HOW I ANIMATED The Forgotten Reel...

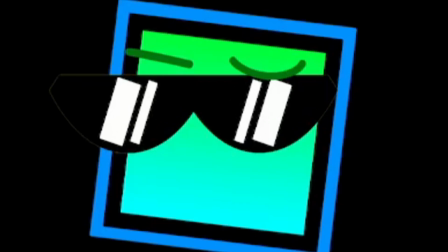4:17 Easy like expression change, looks like a little bit better, but there's no mouth, and so we can add a mouth, right?
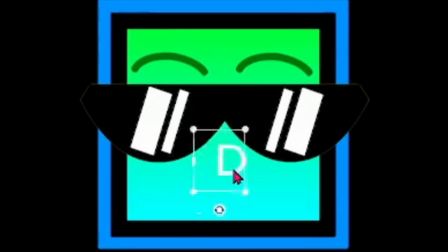4:24 And what this would do is it would add even more expression. We add, he's got a nice, you know, happy face with the text.
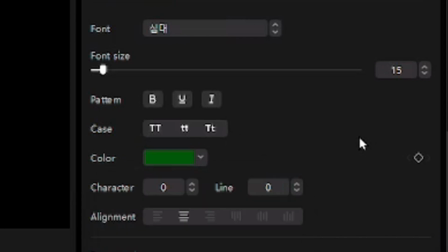4:31 He looks pretty happy, like very happy. Then you use the same keyframe thing again by going 1, 2, 3, 4, 5, 6, 7,
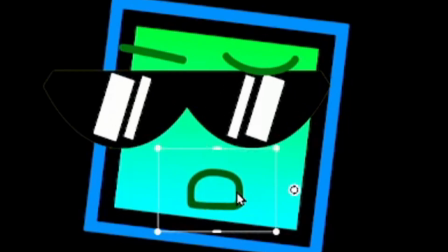4:38 and you change it to be like this, and his mouse over here, as it makes it more 3D,
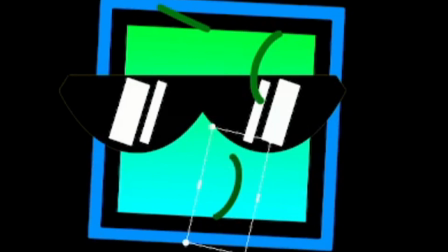4:44 and you change it. You can change the text again to be like something like this, where he'll be more sad, and this will look more like this.
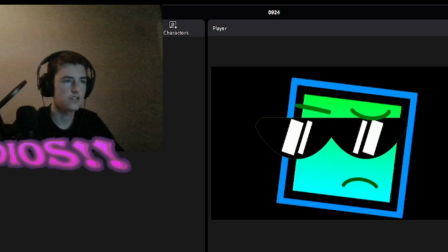4:53 And as you can see, he's sort of worried, sort of looking at something. He's not sure what it could be, and so that's where we can add more movement.
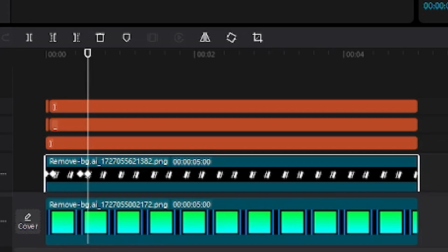5:02 1, 2, 3, 4, 5, 6, where he moves his glasses, like sort of trying to see what's going on.
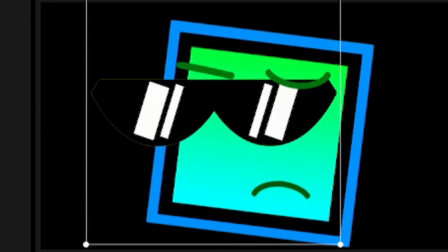5:07 So like, say for example, he moves them like left to right to see what the matter is, you know, what's actually going on. And this way it adds more, you know, depth and expression and more movement to add more, you know, cool like parts of the animation, you know, makes it look a lot better.
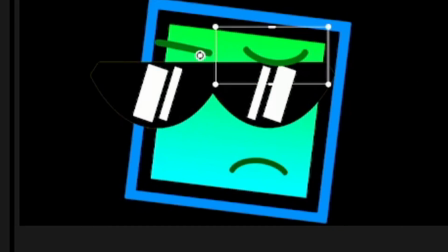5:22 So like this. And all we can do is we can still morph other parts, like move them to different places as with the glasses. The possibilities are pretty much endless with this.
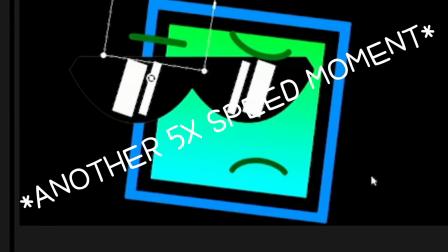Now here's a problem. I think I've just broken the movement for some stupid reason. I went backwards.
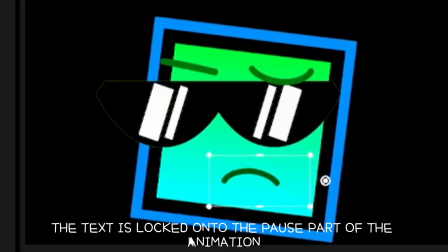5:48 So what you need to do here, if something like this has happened, then what you'd need to do is go to the last keyframe where it was,
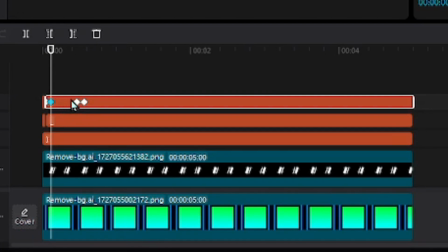5:55 because this keyframe is moving to this keyframe instead of this marking like the middle end where it stops, where this is supposed to be moving. But I did that backwards, which means that this is moving instead, and this is the part where it stops.
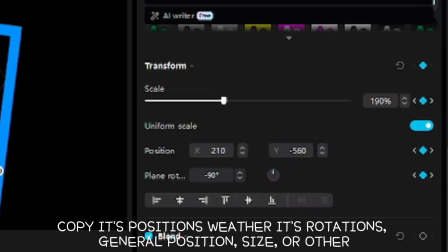6:09 So you go here, you sort of copy down what the X and the Y thing is, or when it comes to things, you might need to copy the rotation and the position and the scale as well. But here, as you can see, this is X0, so I'm gonna want to change that to what I saw before, which was 210.
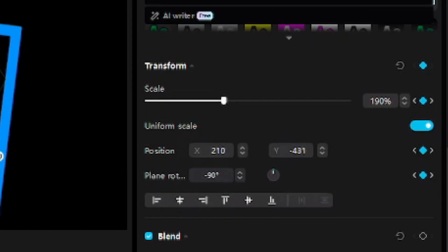6:25 And see here, this is negative 560. I'd also want to change that to what was here, you know, negative 560.
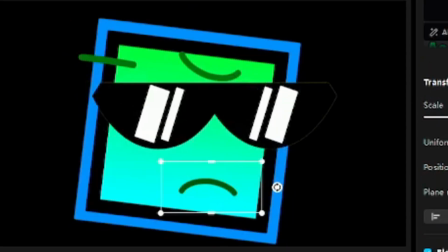6:33 Now, as you can see, it doesn't move. But now this part doesn't move, but we need it to move.
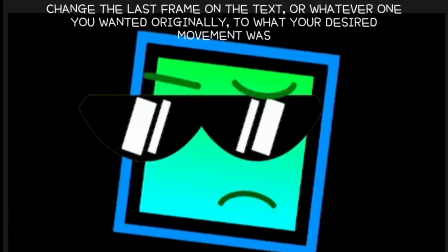6:38 So we just simply do that, and the problem's solved. And now to this second part.
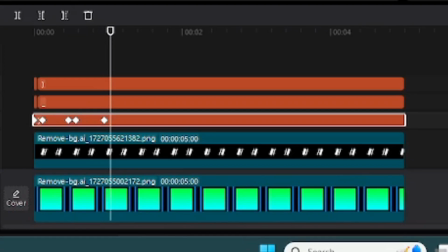6:44 We can add 1, 2, 3, 4, 5, 6. We can continue making it.
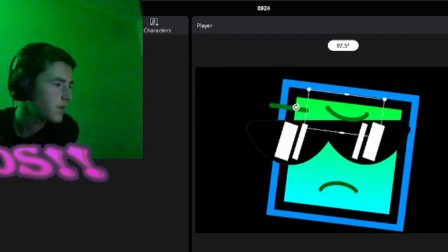6:49 We can even move around the eyebrows just to make it look like he's moving himself, because the illusion of 3D and 2D is pretty difficult, but it's pretty worth it to get, especially for a show that won't have much, you know, stuff like this. But yeah, I will tell you though, like, this is gonna be pretty hard if you try this. But it does get really easy, like really easy, especially if you get consistent at it. And that's what I'm trying to teach you today, you know.
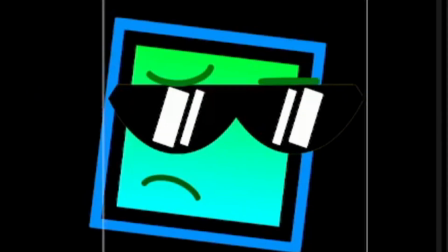7:14 As you can see, this is what we have now. And now we're gonna add a new expression to him that makes him look even more scared.
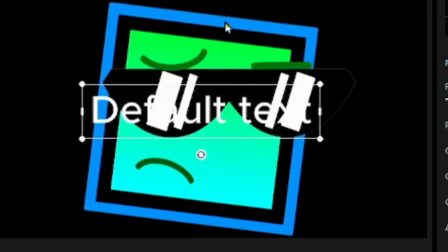7:22 And we're gonna start with this, and it's gonna make him look even more scared.
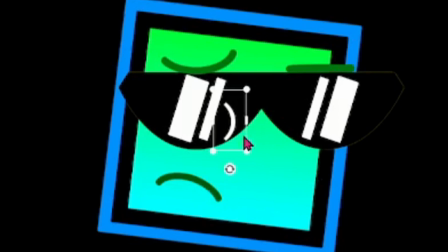7:26 You can add more expression to him like way later, and it's just as simple as giving him a pretty similar color, maybe a blue as well. And then giving him like the same text. Always stay consistent with your text. That's what I've learned, because...
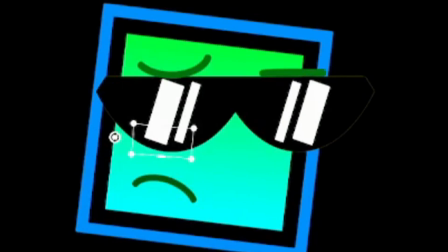7:40 And now you can do something like this. If you layer it behind, it looks like it comes out of the glasses, so it's sort of like an expression that comes from the eyes, because if this doesn't have any eyes, then there's no expression. Therefore, there needs to be some sort of, you know, thing that indicates that.
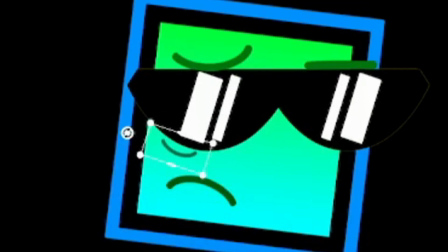7:59 So as you can see, now he looks really scared.
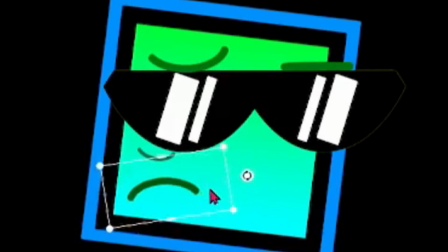8:05 And first of all, we would have to move them out and back to add more shock, and we would actually have to change its text, so it'd be D. Therefore, you have this. He looks like he's sort of, you know, really scared, and that's a good thing. Nailing expression is everything in 2D animation, especially if you just have assets and text. This is pretty difficult to do.